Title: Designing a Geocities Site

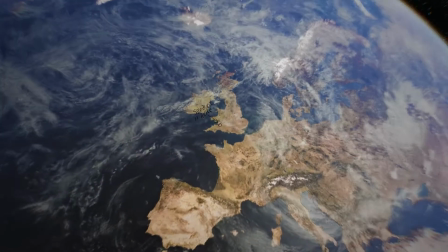Hi, my name is Spencer, and I'm a video editor living in England. As you might tell from my voice, I'm not originally from there.
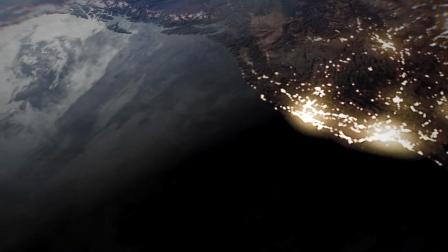I grew up in California, and I miss my family very much. So much, in fact, that I regularly stay up pretty late on Friday nights so I can see them through video calls.
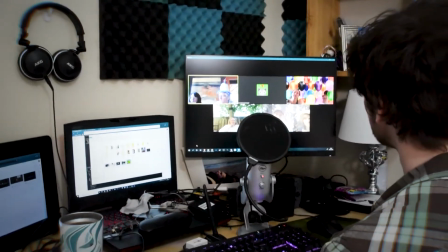And to keep myself occupied while waiting for the calls to begin, I decided to start live streaming some acoustic virtual concerts a little while back.
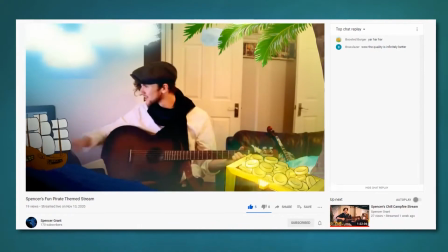Music, however, is something that I'm relatively unskilled at,
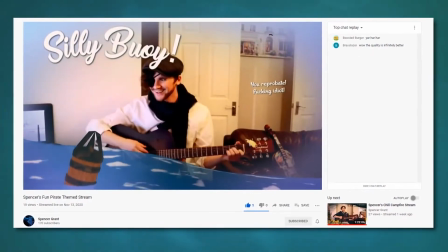so I decided to put my technological skills to use and at the very least make my live streams a little nicer in one way or another.
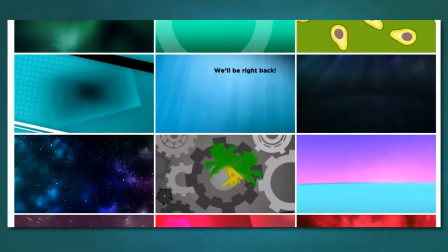I've been treating it as practice, so I can get better at two skills at once and make a portfolio piece to prove I have what it takes to be a contestant on the next season of Project Runway.
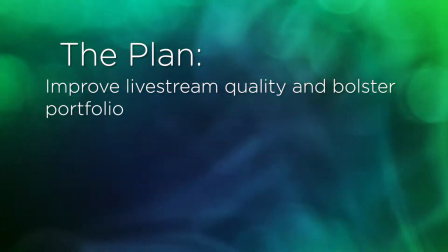So here's the mission statement: improve my music live streams and build my portfolio by coming up with an aesthetic and building motion graphics to support it.
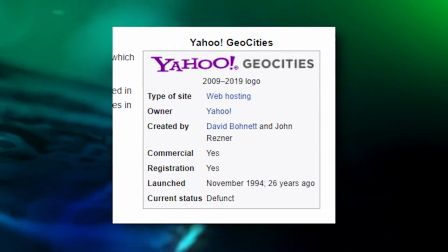Let's go! This November marks the 26th anniversary of the launch of Geocities,
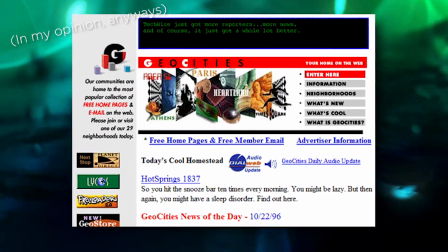a website that is amongst the first historically significant places on the internet.
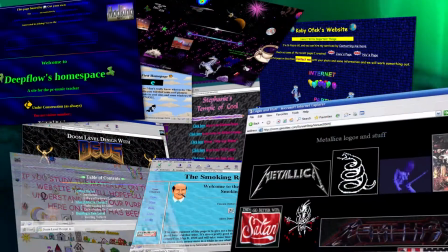Geocities was a web hosting platform and content management system that allowed people to create their very own websites,
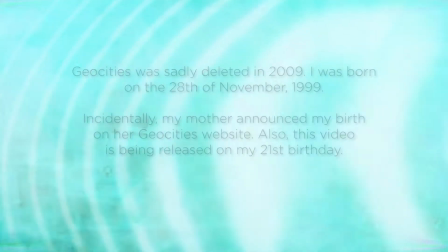like the first Squarespace or Wix. While Geocities and I only existed at the same time for around 9 years,
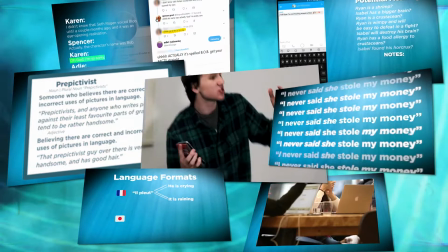my research into internet linguistics and culture has intersected with the Geocities and Geocities adjacent topics more times than I can count.
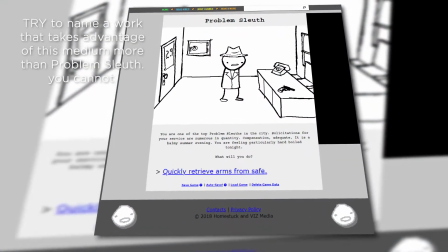It is symbolic of the endless creative potential that the medium of the internet held and continues to hold.
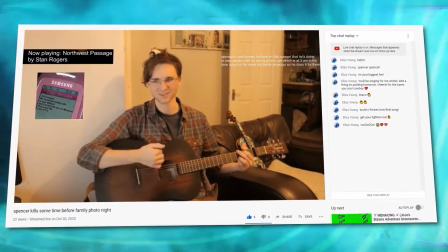So I wanted to honor it by making my music live stream themed after late 90s to early 2000s websites.
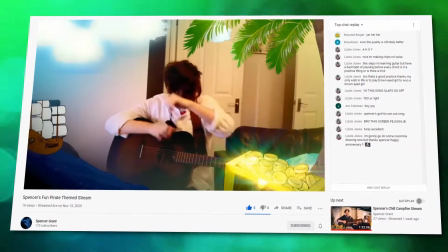I had learned my lesson after having not done enough pre-production for the prior stream and made sure to plan out my goals ahead of time.
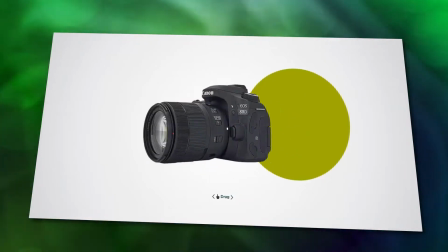The first thing I did was make a change to the camera I stream with. My goal for this stream was to recreate aspects of the late 90s and early 2000s,
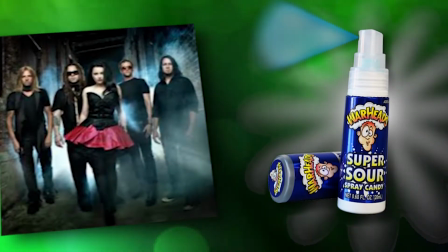and the fact of the matter is that today's cameras are a fair bit better than the cameras from back then.
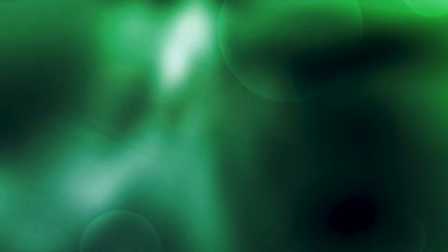When editing on a short film called This Is Not the Rubbish Bin,
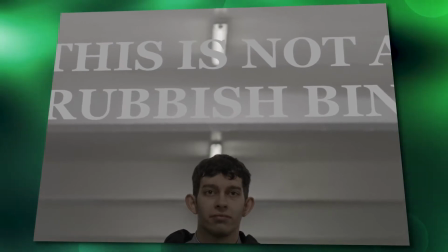the production borrowed an old DV camcorder which we used as a diegetic camera for the scene.
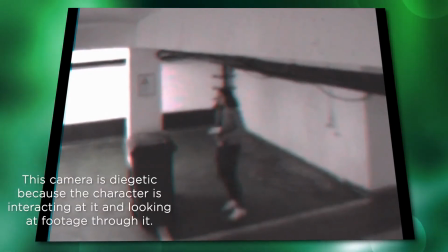While handling the files, I took the opportunity to study the camera and the data it produced, and I noticed that it had somewhat ridiculously muted colors.
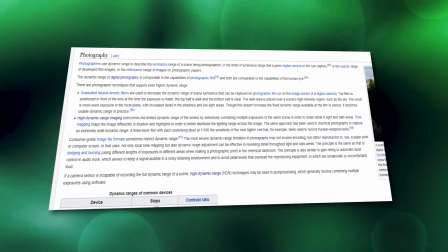I decided to do some research and learned that accurate colors, especially for consumer-grade cameras, are more of a recent development than I had assumed.
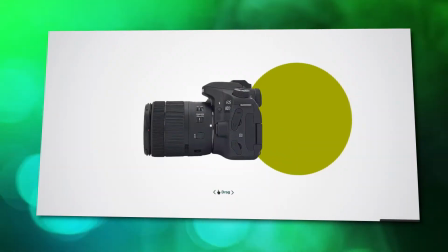So my camera had color sensors that were too good. This wasn't that big of an issue.
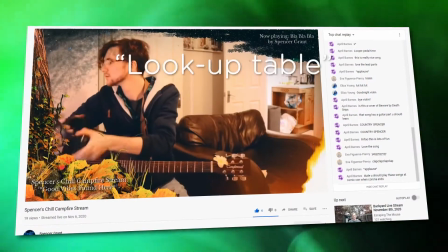In previous setups, I just made a lookup table, which is, in the simplest terms,
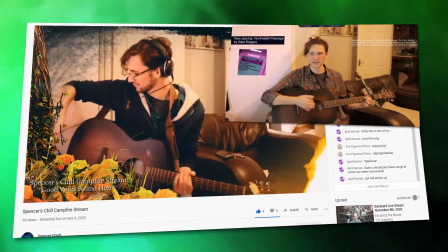a digital video filter to change the camera's look, and in this case I could just desaturate it a little.
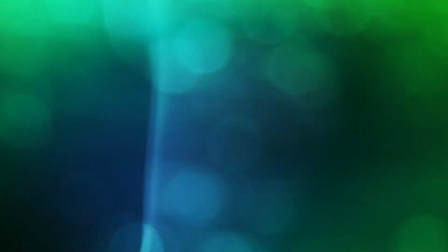However, I had a better idea that would give me some more leeway. In recent years especially, a lot of cameras, even consumer-grade ones,
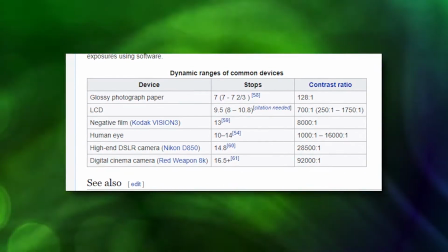have developed sensors that are in some ways better than the human eye and can capture things with crazy detail.
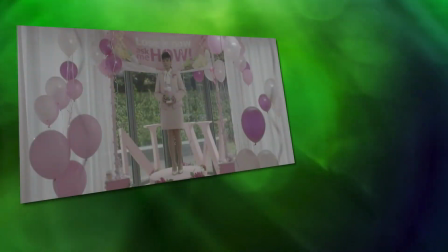What professional filmmakers do most of the time with that footage is throw another lookup table,
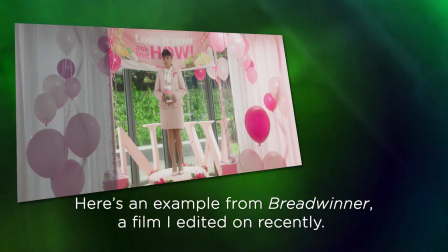or LUT as we call it, on top of it to change the colors to the ones that we can see better.
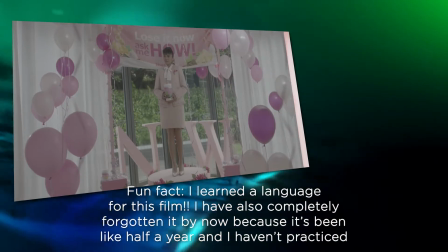But if you don't, you get something that looks a little like a washed out mess.
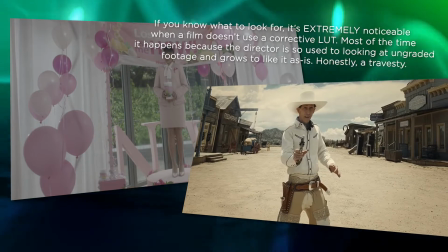The colors and the data are still there, we just can't really see it and the screen can't really show it to us.
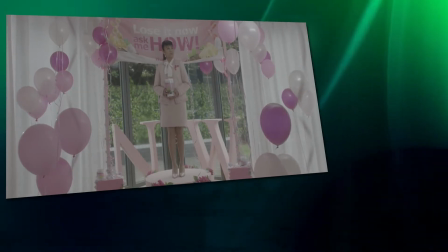However, to me at least, the way that this footage is washed out happens to look a lot like the way that the colors looked on the DV camera in This Is Not the Rubbish Bin.
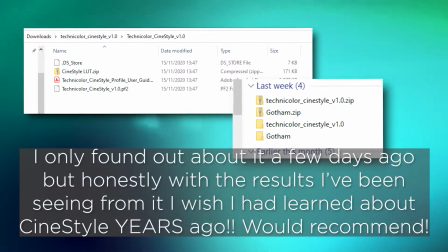So I installed some third-party software to my camera to boost its dynamic range, since it's fairly limited by default.
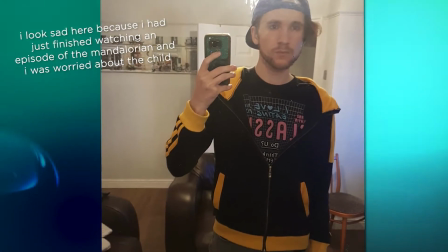To test it, I got into some clothes that looked of the era, set up my camera, and shot some reference footage of me practicing the songs on my set list.
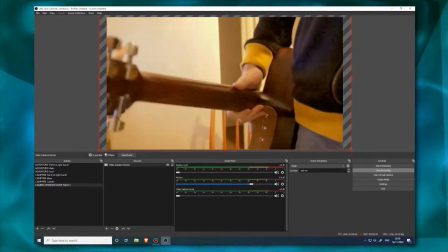It worked out pretty well.
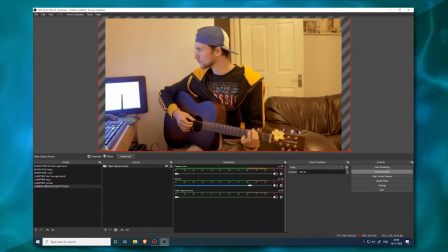The footage was significantly more washed out, and then if I did need to add any additional color grading to it, I would have more information available to grade with.
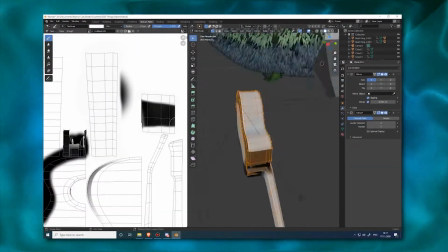The next thing I did was open the Blender project file I made a few weeks ago for the advertisement graphic for my stream so I could update it.
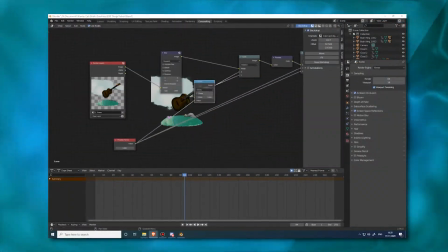I set up a system in the compositing tab that would compress the image and colors into a believably limited pixel art style.
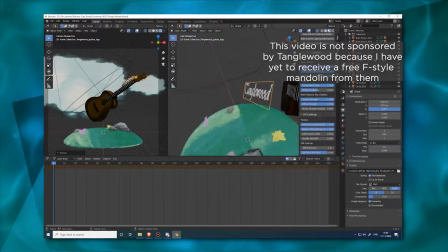Then, I altered the texture and the colors of the guitar slightly because the model was a little bit unfaithful to the real thing and it had been bothering me.